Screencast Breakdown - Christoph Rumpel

It's like really high production. It's fun, it's engaging, and this is some sort of effect that could come right at the start if you just want to really like capture people's attention.
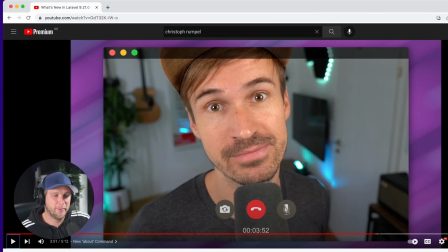I think that was a brilliant way of asking for people to subscribe. And look, I'm subscribed. But that's the moment where people watch the video and say, oh, you know what? Heck, just click that. Let's keep going.
Thank you. I would appreciate it.
Sure.
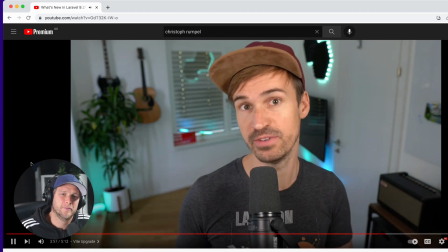Last month, Laravel switched Webpack with Vite for bundling your front-end assets.
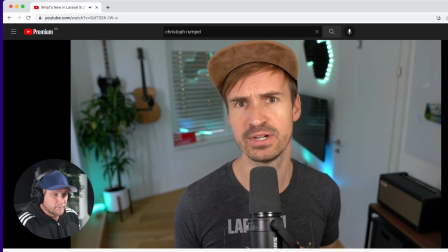I gave it a look quite away, and I was super impressed how fast and easy it is to use.
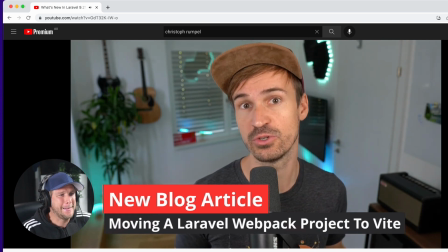Vite is fast. I also wrote an article about switching your current project to a Vite project.
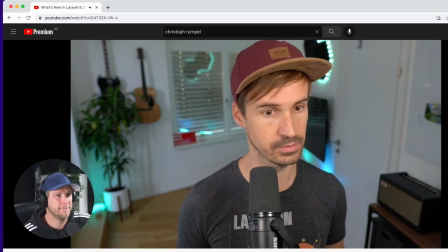So you will find the link in the description below. And with this new release from yesterday, Laravel is also using...
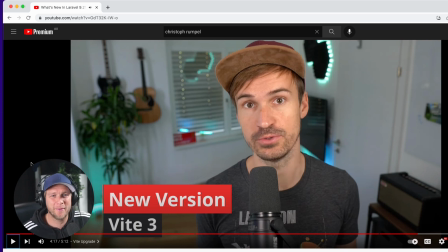I just realized I've watched the whole video with my head bopping to the music, which, I mean, it's cool.
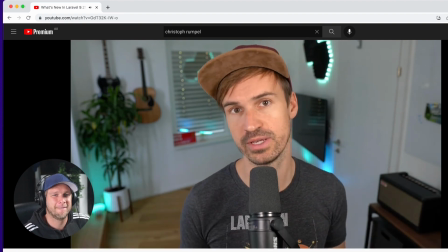It keeps me engaged.
The new version of Vite, which is version number 3. It comes with a lot of new features like performance improvements.
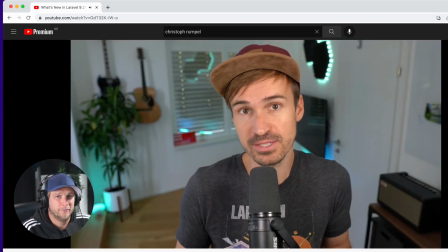I don't know how this even is possible because it was already super fast.
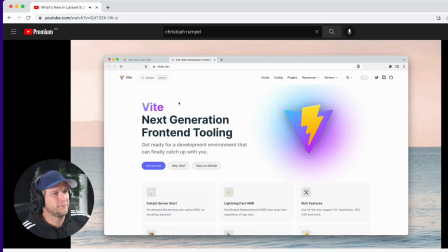Right.
And there is also a brand new documentation site.
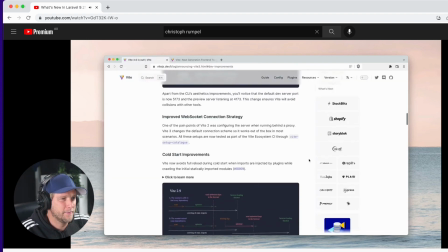And of course, there's much more to discover, which I'm just not able to tell you because I just don't understand it.
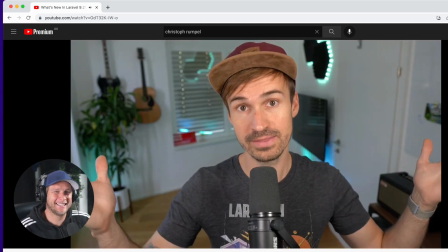So you better check it out for yourself. All right, that's it for Laravel 9.21.0.
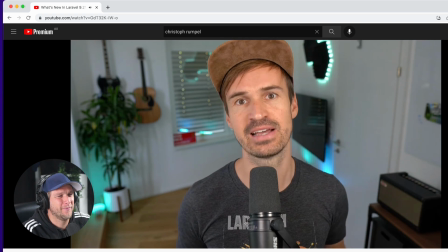I'm pretty sure you're as excited as I'm about those brand new features.
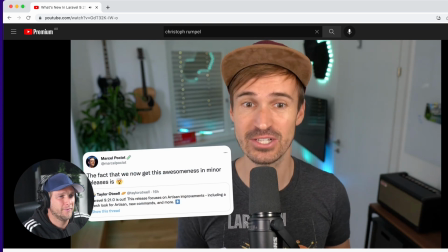And the fact that we now get this awesomeness in minor releases is crazy,
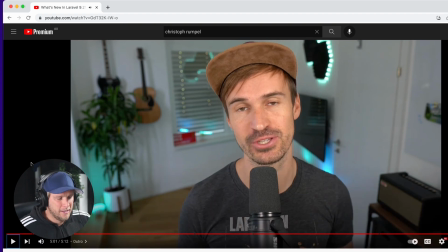like Marcel already mentioned on Twitter.
That was really cool. I really like this. If I was to redo it, you kind of look down. So the things pops up on one side and you look down on the other side. I think maybe when you recorded, you were thinking, let's look at the thing that I'm going to make pop up.
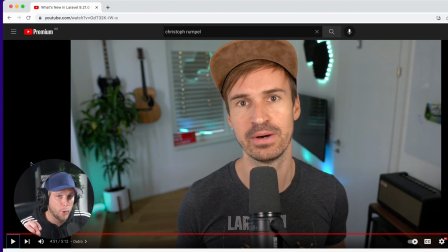So I would put it on the side you look. Just as it goes, boop, that would be cool to have that thing right where you look.
Those brand new features. And the fact that we...
See that?
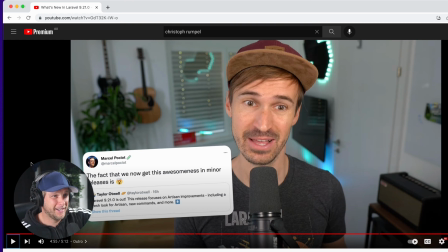You're like looking down, and if you could kind of like align it with what your eyes are tracking, that's probably work even a bit better.
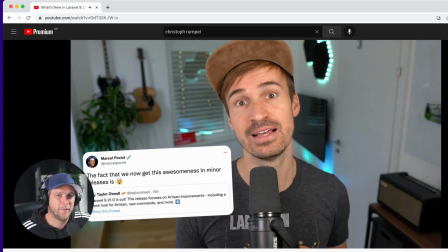Now get this awesomeness in minor releases is crazy, like Marcel already mentioned on Twitter.
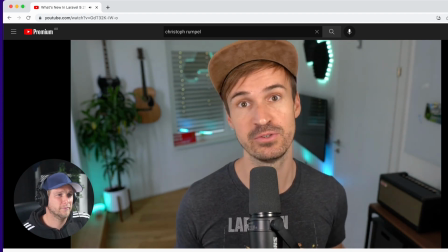In the video. Thank you for watching. Have a lot of fun with this new release, and see you the next time.
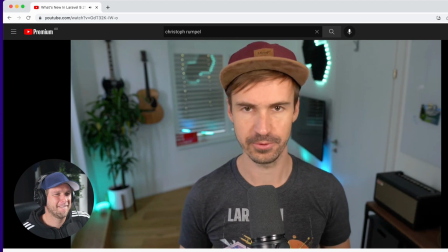1, 2, 3, 4. 1, 2, 3, 4. Hello, Laravel.
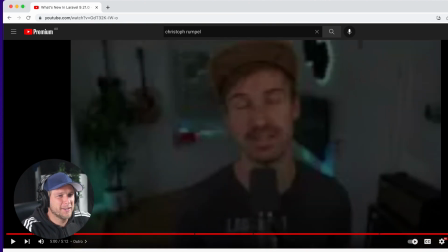Right. This last thing, again, I would almost, it's kind of random, but I would almost start the video with that.
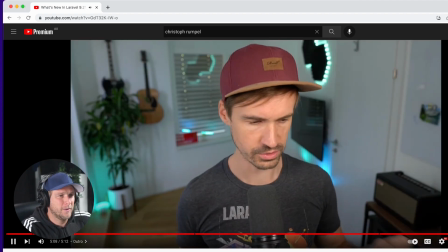If the video started like this.
1, 2, 3, 4. 1, 2, 3, 4.
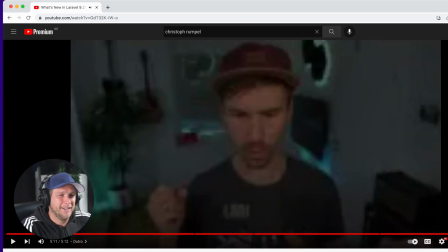Maybe without the music as loud, I'd be like, "Ooh, what's going on here?"
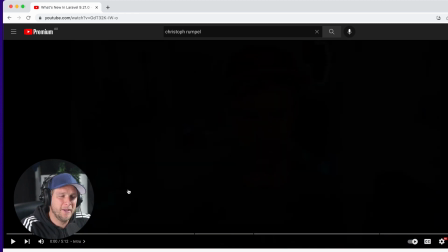That's pretty interesting. Where I feel like maybe not you heard the whole video with the music, you'll see what I mean.
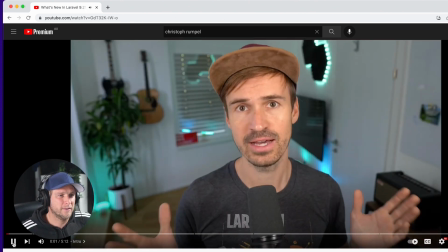Hello, Laravel friends.
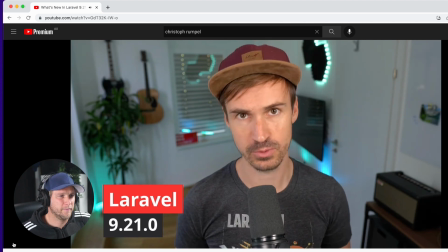Yesterday, Laravel 9.21.0 was released, so I think it's a good idea to take a look at what the team has.
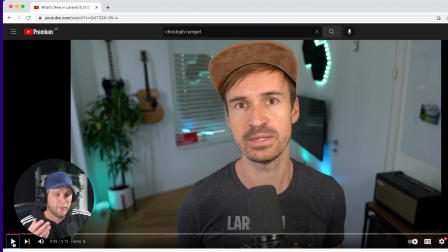You could have the 1, 2, 3, 4, 1, 2, 3, 4 without any music. And then the music kicks in when you say hello and you start speaking, and then it's transitioned into the video. So that is my review. I hope it's useful and I hope it's not offensive. I'm really trying to give tips as they come to my head. I pay extreme attention to audio, so maybe my feedback was skewed towards audio. To summarize, easy improvements you can make in that regard with audio is set up automatic volume with the ducking under your voice, if you can figure that out. And then try to choose songs that don't compete into the mid to high frequencies that kind of align with your voice. And if you do, and it's fine, maybe apply some EQ where these frequencies are a bit lowered.